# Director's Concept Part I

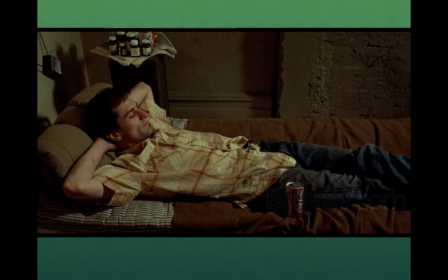247s
He's got a rolled up sleeping bag for a pillow. He's got brick wall exposed. He's got drugs on top of the speaker there. He's got medication. Something's not right with the mind.
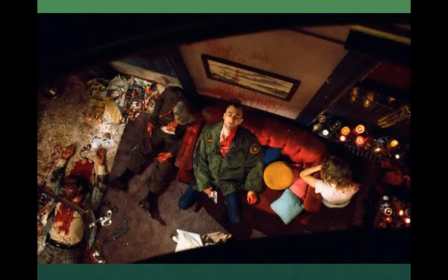259s
We can see that's very well done with the set decoration, as is this classic, this wonderful last scene where we've got the grieving Jodie Foster in the lower right corner. Below the candles, this urban Catholic shrine he's set up with the colors that reflect the couch, is kind of
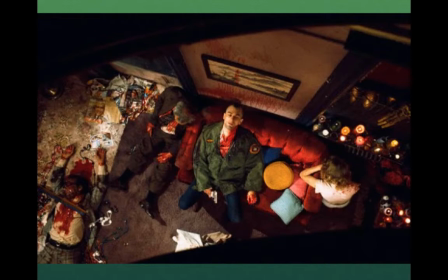276s
pop colors there. The yellows and the reds and the blues. It's very, very acrylic almost in the colors, but the scene's so dark, and then the blood spattered against the wall from the suicide dripping down,
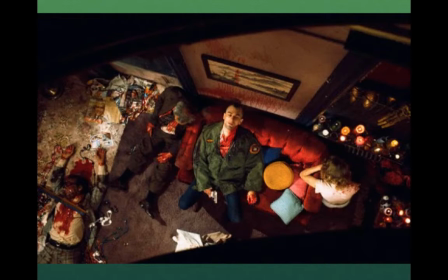291s
being a bigger painting, more meaningful painting than the painting itself, and the bodies to his right. stage in this and imposes almost like a Caravaggio painting, and the way the garbage is all rumpled and squished in the corner. It's this cramped, trapped existence that's so much part of the picture.
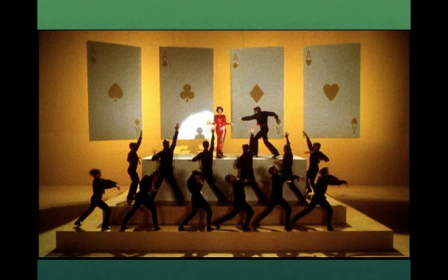311s
I guess after that, Scorsese needed to exuberate a little bit, and he did a musical, New York, New York, and with the four aces up there, you can see his motif. He's what the casino movies he's done is a gambling motif, and he's got the Scarlet Woman there, and the dark guys dancing like a Busby Berkeley picture,
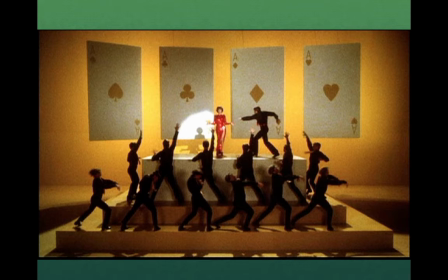330s
giving this kind of big show feel.
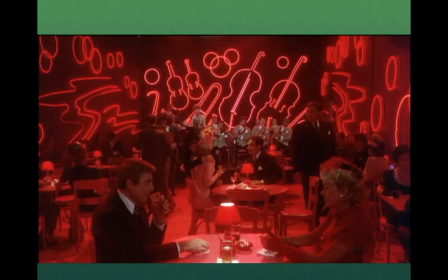335s
Although it's always with that deep, dark red passion, as we see from the nightclub here with the neon in the background, swirling with instruments and zigzags, giving us a sense of energy. But in that energy, it's this corpusculous, deep, kind of
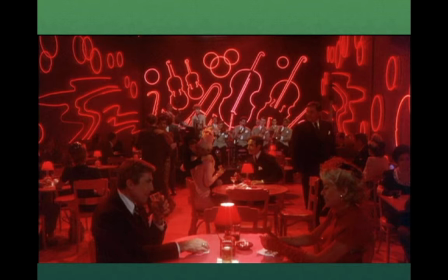351s
blood-like desire that's the underside of the brightly lit 1950s America.
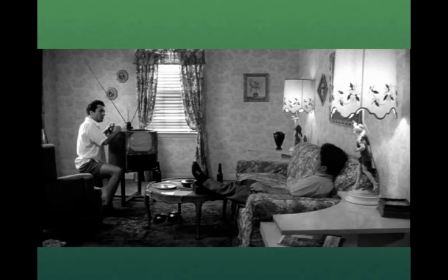359s
This is Jake LaMotta in Raging Bull, which is the big picture that Scorsese started winning awards with, getting nominated for Academy Awards and everything, and De Niro winning awards for Best Actor. But look at this 40s, 50s motif that Scorsese has. He has it down with the set decorations.
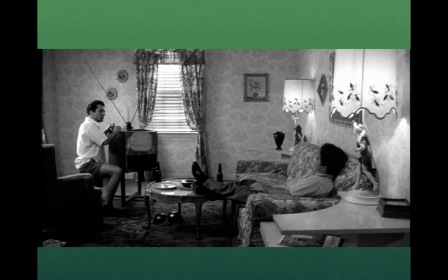376s
He's got the flowered wallpaper, the flowered couch, that weird stand on the lamp to the right, which is denoting, again, it's a little, gauche in the sense of this woman in a short dress and a lamp, so it's a little racy, underclass type of thing. And you got the TV with the rabbit ears.
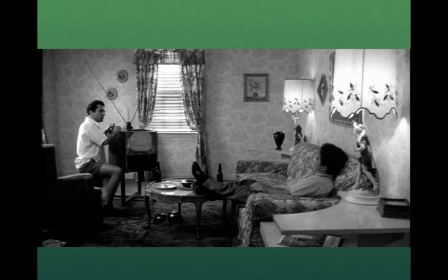396s
It's all so much of the piece of a Brooklyn apartment in the early 1950s.
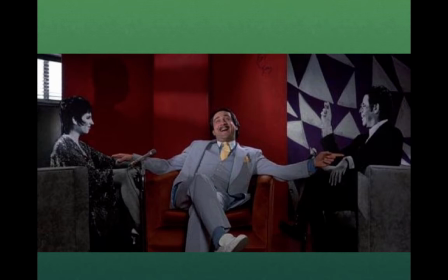401s
When he did Prince of Comedy, very dark movie about this comedian who doesn't realize he's not funny, in his own delusion here, in his own red, blue delusion, his own well-dressed delusion.
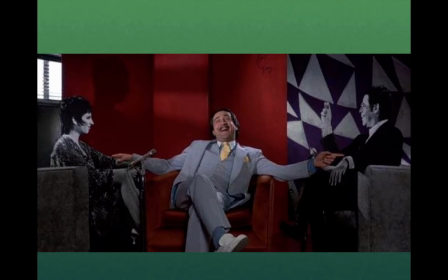419s
And look at the people on the sides here. We got this almost Kevin of Dr. Caligari warp to the guy to the right. But it is just so well the way the set decorators juxtapose this guy's world with everybody else's world,
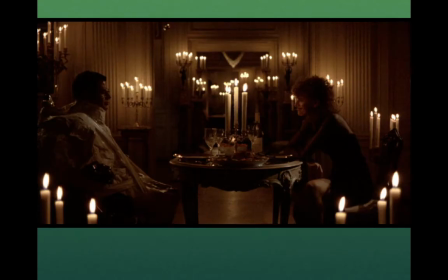434s
and of course Jerry Lewis's world, who gets kidnapped, and there's Sarah Bernhardt sitting with him, and Jerry Lewis's weird Dracula lit candelabra apartment. Lights everywhere. It's like some shrine to his past life. It's a wonderful, golden, creepy motif that Scorsese brings in.
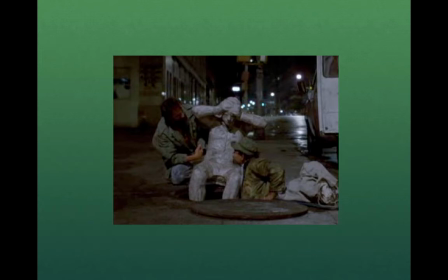451s
Here we have him trying to do a comedy after Prince of Comedy. He's trying to do After Hours, an urban drama, very surrealistic drama. We got Cheech and Chong kind of characters here pulling out a Don Siegel sculpture out of the sewer and trying to take off with it.
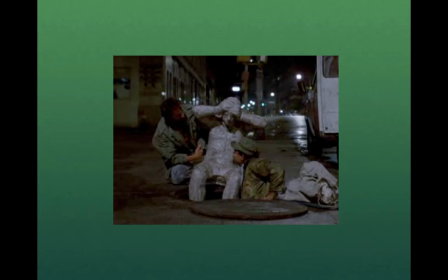467s
And like the sculptures reflecting the same anxiety that these people are feeling in stealing this sculpture.
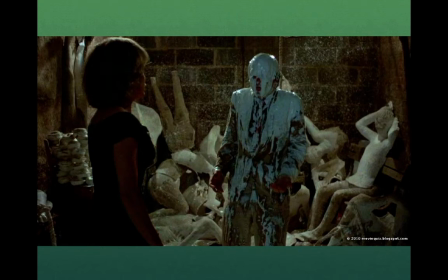473s
But it's a wonderful way for the set decorators to really get involved, because they got all these mannequins and they got people who are covered looking like sculptures themselves. It's a set decorator's dream.
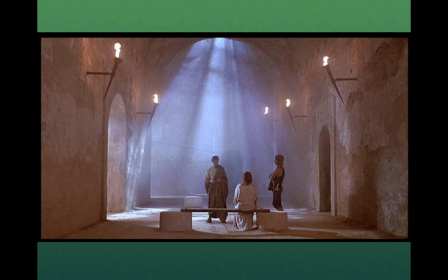483s
Followed by Temptation of Christ, which it's hard to get images off the net because for some reason there was some kind of blockade on them or something, which is another lecture, I guess.
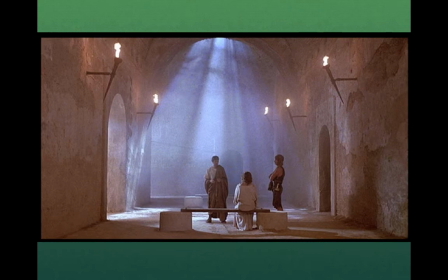494s
But here we have the one I could find, which shows that supernal light softly bathing this spiritual figure with the torches against that pink rock. A very soft feeling, a feeling of light.
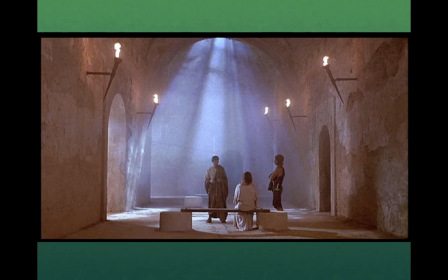513s
You're not heavy in the scene. You feel light. You feel almost without gravity.
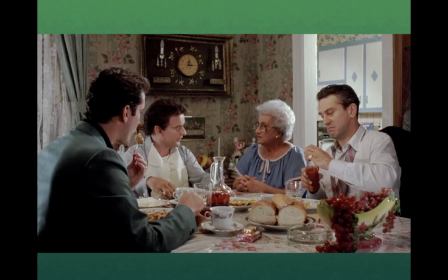519s
It's a wonderful, wonderful image. Here, back to his major motif as a gangster movie maker. Scorsese has Goodfellas, which was the big gangster movie that really broke out.
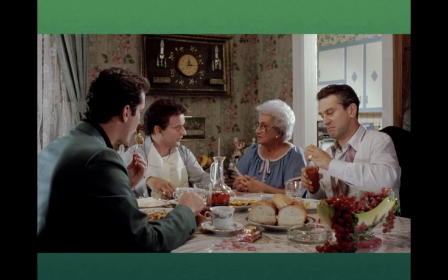536s
He has Ray Liotta and Joe Pesci and Robert De Niro here having dinner with their mother. It's a wonderful picture of like that sense of lower middle class abundance. Got the grapes dripping out of the boat there,
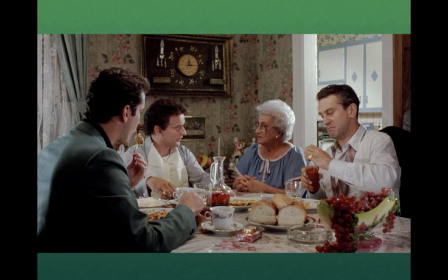549s
and we got the gold cigarette lighter on the Winston cigarettes, and we've got ice inside the Chianti. And with the floral pattern on the tablecloth and the wallpaper,
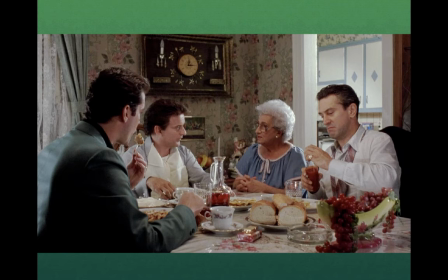565s
again giving them that 50s motif, and then the inherited clock. It's like the heirloom clock in the background is precious.
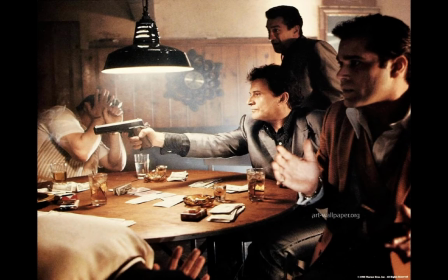571s
And Scorsese is so good at that. He does that here and later in the movie when we have the poker game being interrupted with a little violence here in the background. Look at the clock. It's again, it got the clock has got this kind of rock background, and kind of inset rock, like it's some kind of cabin clock.
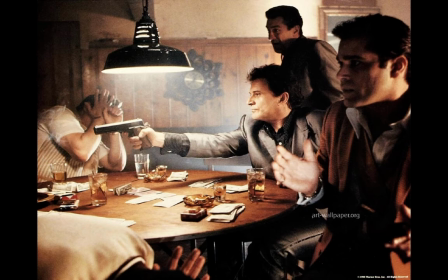587s
So much giving the sense of what that look is supposed to be. It's kind of like, this is the cabin for the boys.
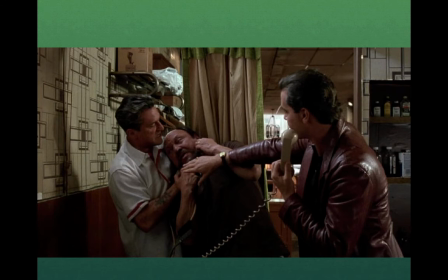596s
In the same movie, look at that wonderful early 60s, late 50s wallpaper. And here So kind of geometric, modern. No longer do we have anything like this. But it gives us exactly the time period along with the leather coats and everything else.
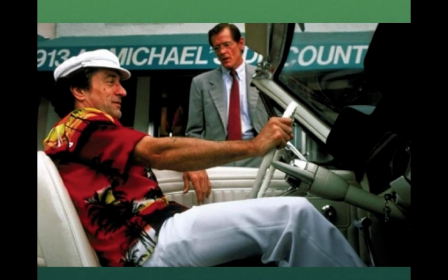613s
After that, he did Cape Fear, a remake of Cape Fear, and here we have De Niro in his Floridian costume. He's basking on the Golden Coast here with his reds and his whites, his open car.
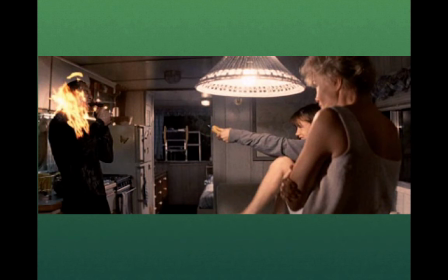627s
It's freedom for this ex-con who tries to terrorize the family and, of course, gets terrorized himself. And so he balances, the set decorators balance the openness of the Floridian freedom with this cramped sense of the houseboat in the swamp.
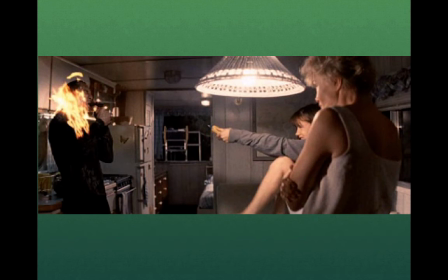642s
And so we got this dark, pale interior that's suddenly lit up with this hot flame.
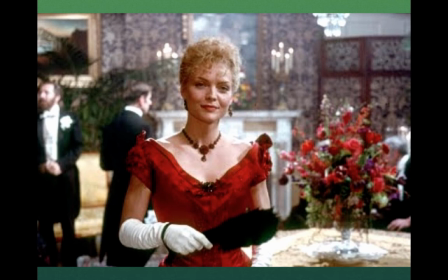648s
After that, Scorsese did Age of Innocence, which is an Edith Wharton novel about the Edwardian period, the turn of the century in America, and where we're talking about newly acquired wealth and abundance, and we have
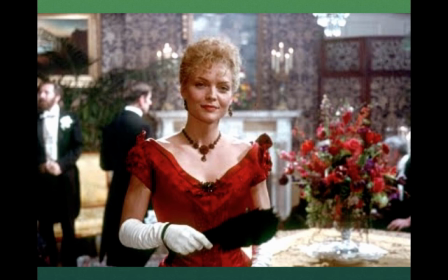664s
excessive surroundings of goods that money was spent on, and we have flowers again, flowers on the wall in the background, flowers on the table. Michelle Pfeiffer herself, it looks like she's just another one of the flowers bursting up in front of the frame there,
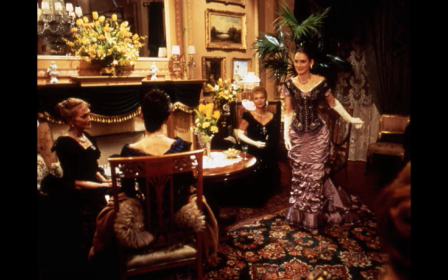679s
as we have here with Winona Ryder in this wonderful shot. Here, talk about an art decorator trying to give you the sense of turn of the century America, where this overaccumulation of goods. We have the paintings crammed into that slender wall space in the background there.
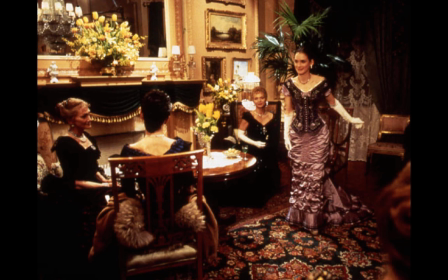697s
There's not just one painting, but there are about 5 or 6 just crammed in there. And we have flowers everywhere, flowers on the floor, flowers on the table, flowers on the mantelpiece, all reflected against the chandelier. And the dress itself, what one is wearing, it's got the flounces like she's a flower. So it's just like, it's almost as if money was this vegetable growth that was just swamping America,
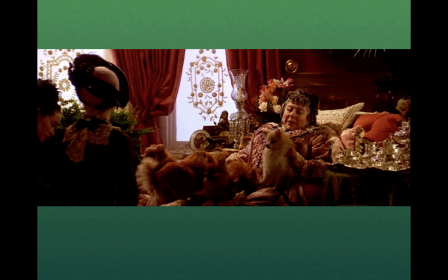717s
which can be seen in this final picture here, where we have, I think, just wonderful set decorators' vision reflecting what Scorsese wants. You get this woman where you can tell she probably can't even get out of the chair, but she's got this tea set that's just crammed into the tray.
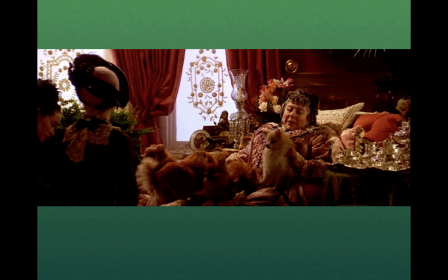736s
Like there's too many cups, too many goblets there. And the dog, she has too many dogs. She's surrounded by fur.